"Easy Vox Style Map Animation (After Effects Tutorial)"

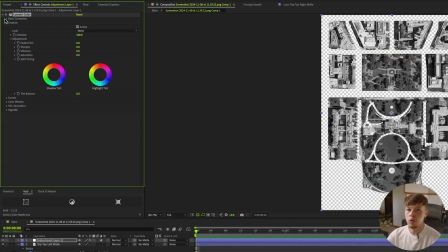248s
And then I'm going to play around with the basic correction a little bit to give it just a little bit more contrast. So I'm going to up the contrast just a little bit, up the exposure just a little bit so we get something that is separate from the background.
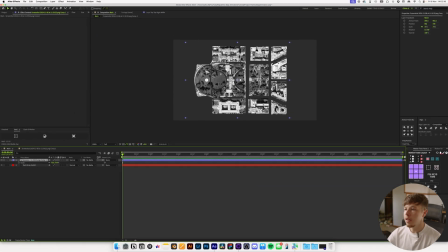259s
We can see some nice separation there and that's really the main goal that we're trying to go for.
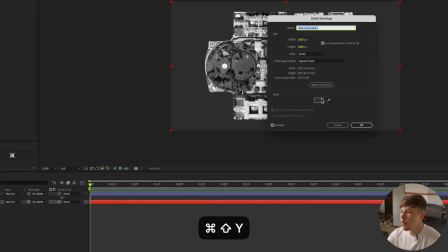264s
We just want something that doesn't look like it blends in too much and that's why sometimes it's nice playing around with the color of the background so you can see,
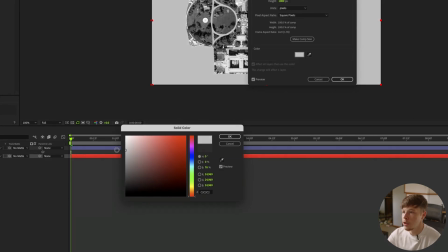270s
okay, what actually gives me some pretty good separation here and play around with that.
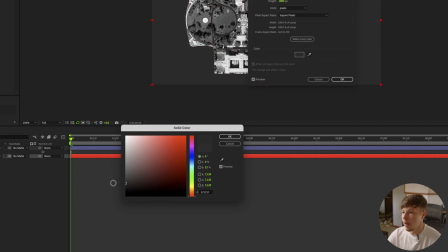275s
You can even do a color background if you want to.
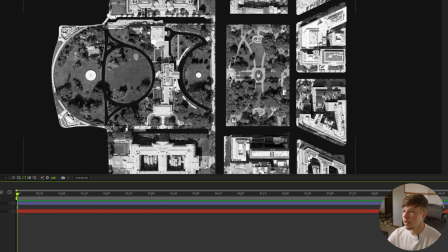277s
For now, let's do somewhat dark background here just so it's a little bit different than the grass which is pretty pretty middle grayish but
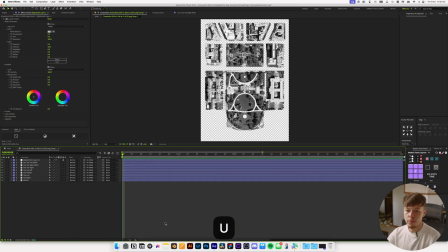285s
the reason why I wanted to do this in separate layers is if I hit U just to hide all my layers we can enable 3D for all these layers except for the adjustment layer and we can take these and if I hit P and then we can go forward let's say to about one second we can keyframe
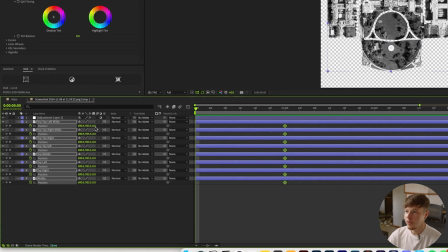301s
all these and then with the Z position we can lift them up a little bit so if we lift that up like that we
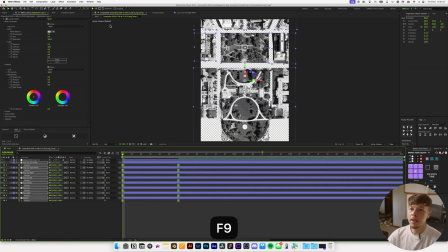309s
can select our keyframes and we can add some easy ease and then we can go in and play around with the easing of these keyframes.
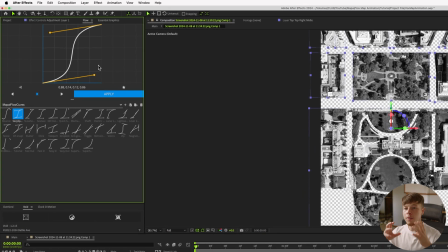315s
Now I already have a couple of presets in flow. The presets you can get on my Patreon at patreon.com for or you can just create your own presets but what I've done here is just create this
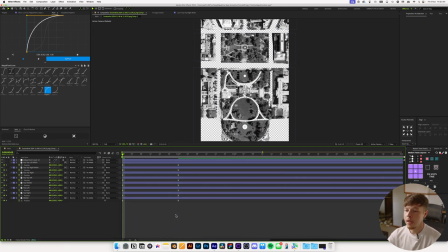324s
preset which goes in super super fast so it's initial impact movement and then all I'm gonna do is select all my keyframe or all my
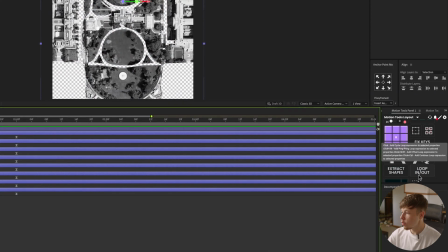331s
layers and over here I'm gonna use motion tools and I'm just gonna use the randomized feature over here and this is a free plugin which you can get. Link will be in the description and I'm just going to set it to something like six frames and then it's going to randomize
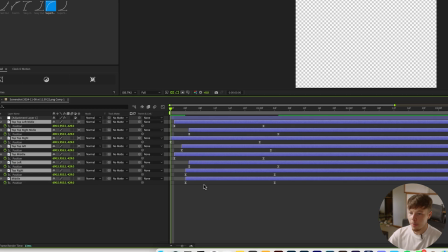344s
when they're going to come in and then I'm just going to make sure that my first layer is right at the beginning so if I play that you can see
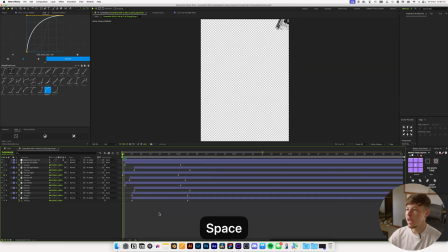349s
we just get a little bit of like initial impact movement and you can add motion blur if that's what you want I'm not because I'm going to go for
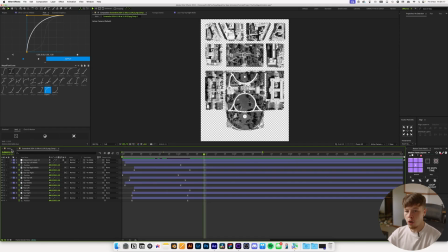356s
that more vox style and motion blur is not that at all we'll add a little bit more stylization towards the end as well but
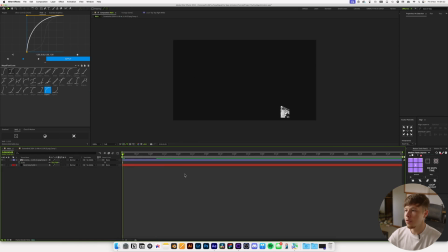363s
that is pretty much it for like our main composition here So now if we go back, we get a nice little look here.
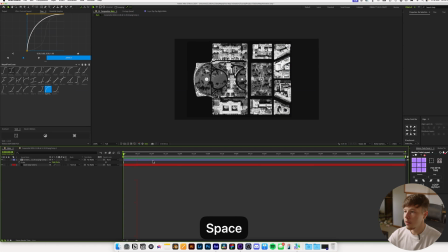368s
You can enable collapse transformations and you'll just get all that in there, all the detail. But you will see that our background is affected a little bit from the elementary color. So if you want to do that, you can just hide that.
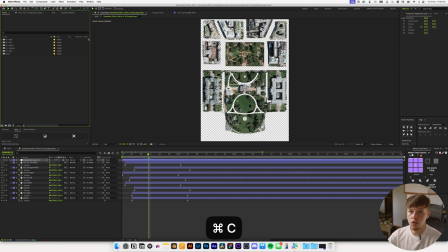380s
You can copy the elementary color and then apply it to the composition itself.
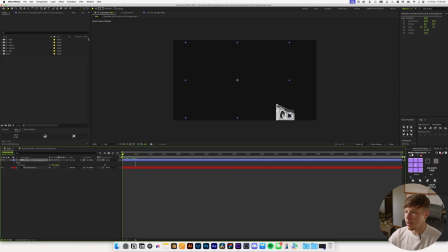385s
And that fixes it. So now you get all the area covered. You get all the movement, all the good stuff.
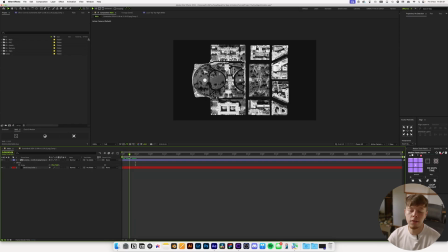390s
So best of both worlds. Just depends on kind of what you're working with and what you need.
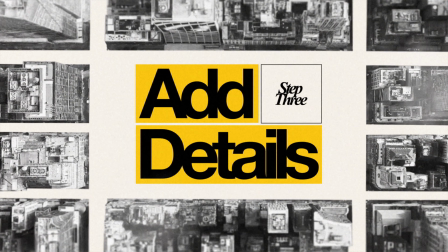393s
But this is a great start and the next thing I want to do is add some cars because we need something to fill up the
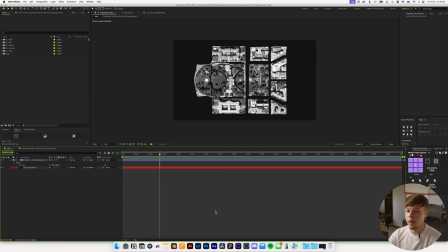399s
streets of Washington DC now you can do this a bunch of different ways You can use cars that are already in there Or you can use something like pixels which has a lot of free assets that you can use and that is what we're gonna be doing today So I'm gonna import a picture real quick and then we'll cut out some cars and add them to this composition I found this picture of a what looks like a parking lot or
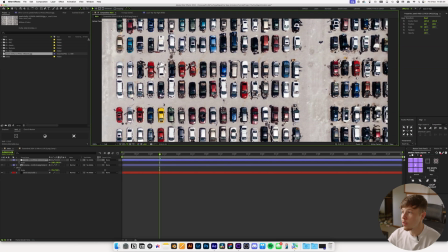418s
maybe just a bunch of broken cars we'll just pick some that don't look too broken but the good thing about this is that they are all
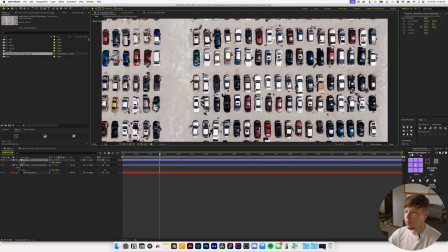424s
overhead so they fit the perspective that we need them to fit which is super important otherwise it's going to look weird we can just take a couple
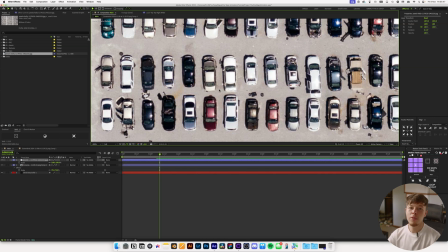430s
of these cars right here and we can always play around with them they're going to be black and white anyway so you can just mess around with the contrast
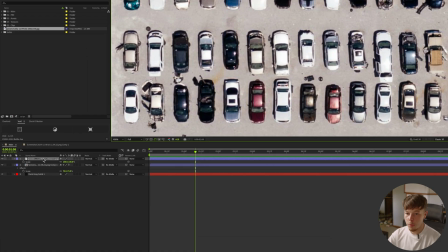435s
and the brightness and all that good stuff but it's really going to be as simple as selecting your layer again you want to hit
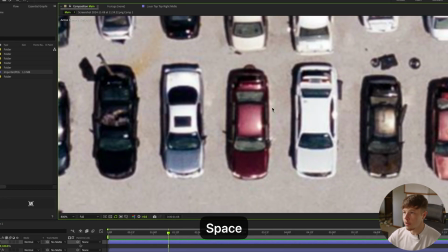441s
g and then you just want to mask on our car so let's take this white car for example and
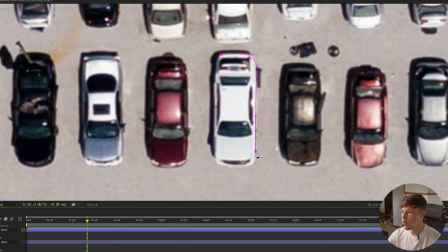446s
it doesn't have to be super super perfect we just want a nice little outline here of the car itself.
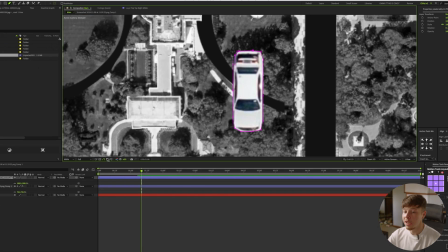450s
You can obviously do this in Photoshop beforehand as well and make sure that they're really nice and you can have a little bit more control over your cars and all that good stuff.
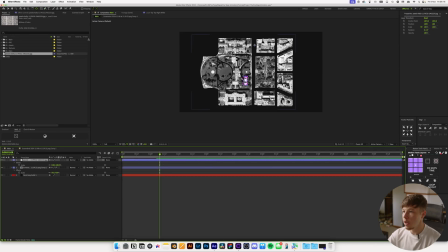458s
But then you can hit Y to bring up the anchor point and you can go and center your anchor point right in the middle of this car.
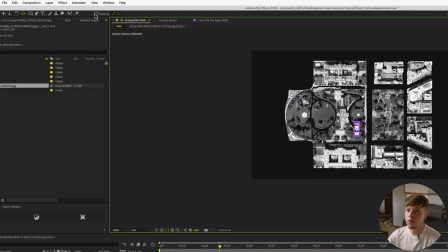464s
So with that layer selected, I'm just gonna take my anchor point and move it right to the middle. You can add snapping which will just make it a little bit easier to get right in the middle of the car.
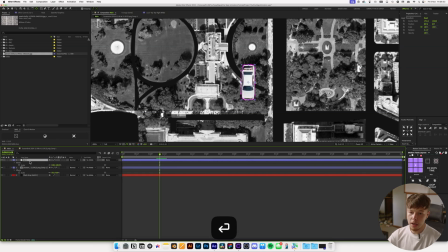472s
And this is just gonna make it easier once we start animating the cars. I'm just gonna name this car 1 and I'm gonna duplicate it and hit M and and then delete the mask, and we'll be on to call two.
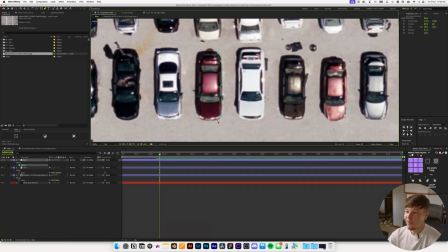480s
And I'm just gonna keep picking calls that's right next to it. The good thing is, you only really need a few different copies of calls, and then you can start reusing them because they're gonna be pretty small, and most sedans look pretty similar from above, so you don't really have to worry about it too much.